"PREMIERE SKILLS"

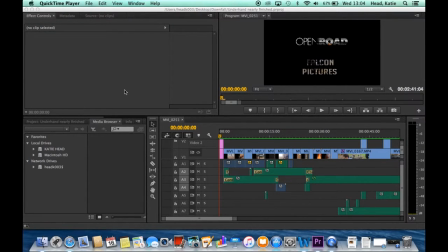Today I'm going to be discussing the technological skills I used in Premiere to produce our trailer, which is 2.5 minutes long for Underhand. First one I'm going to talk about is how I understand how to use in and out points,
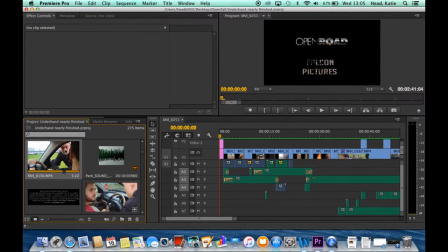and this is when selecting a clip, as you can see here,
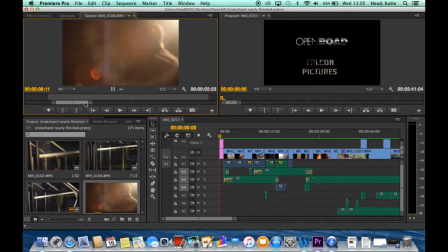choosing those specific in and out points here. So this is where the clip will start, and this is where it ends, and I personally like to do that here using these in and out tools, as that way when you put it into your sequence it's exactly the desired length you want,
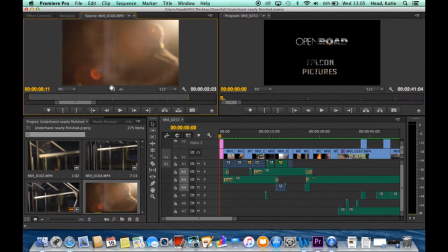and it makes editing a lot quicker and easier. And then here you can select that to just drag in the video file, or you select that one to just drag in the audio, and it just makes it all a lot easier and everything a bit more efficient. The next technique is using the cut,
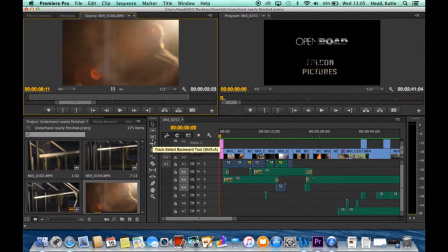which is also known as the razor tool, and the selection tool. This is, the selection tool you need most of the time just to be able to click on clips. The razor tool you use to split clips, and this is essentially good for when you're trying to do match on action,
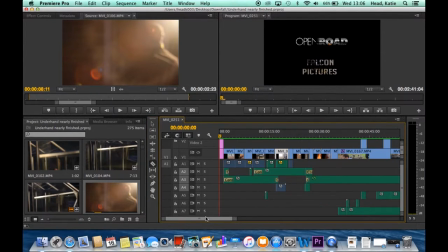or shot reverse shot, which I can show here, which you see when it's shot reverse shot for when we
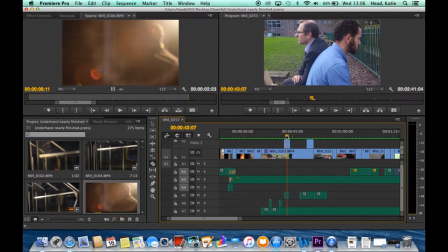here, and you just cut it at a certain point you want, and then you match on exactly the point you need to. We did break the 180-degree rule here, but that was to fit in with the trailer conventions.
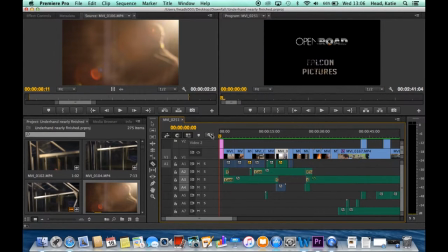And then again, another tool here on your sidebar that I use a lot is the track select forward or the track select backwards. This makes it a lot easier when you're moving a group of sounded images around.
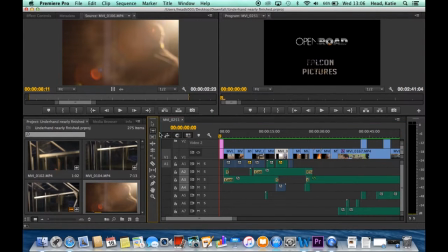So for example, I could select that one, the forward one, and click all these clips here, and they would move together without changing any of the sound layers I've matched up with or anything with that. And it just makes everything a lot easier and a lot quicker.
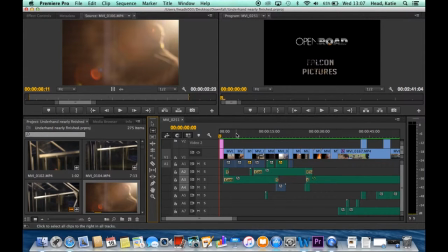And then again, another technique that I use an awful lot is keyframes.
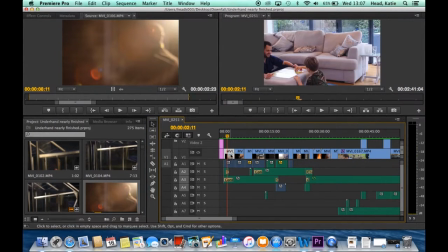Here,
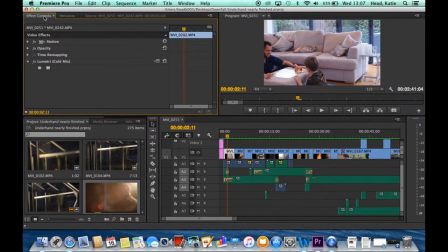I use keyframes to fade in and out clips, but we mainly use it in our trailer for sound levels. So as you can see
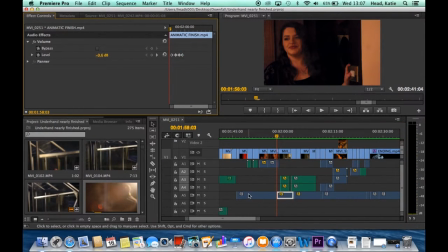here, we use keyframes because this is our main soundtrack, a Audio 5. This was our main music, and here we just use the keyframes
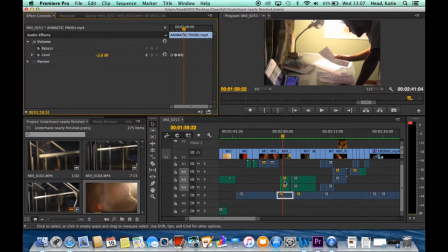to allow the music to gradually decrease so that these sound clips here would be heard more,
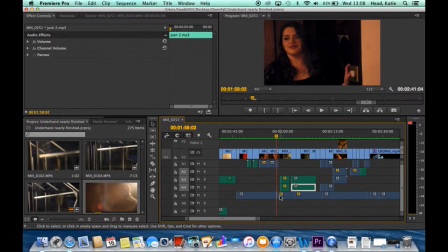be a lot louder, and the main audio non-digested music would not be overlapping that sound, so you cannot hear it. Other than that, we only really needed to use the key points to fade in images or fade out images.
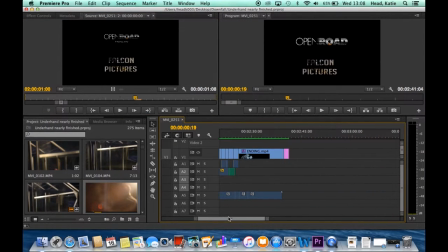It wasn't essential, as it may have been last year when we did the horror piece, where we could use keyframes to overlap different images and things like that. It wasn't necessarily needed.
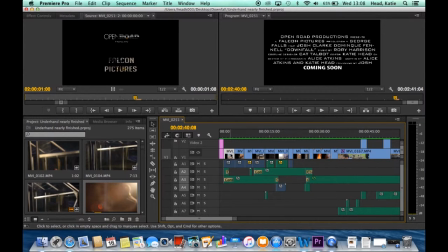And again, another thing that we did use a lot was movement or motion,
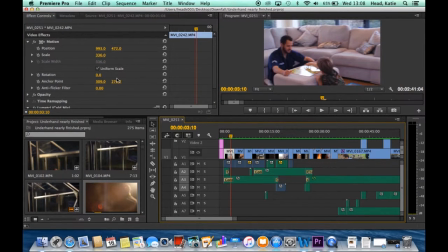and this is because we actually had an issue with some of our footage.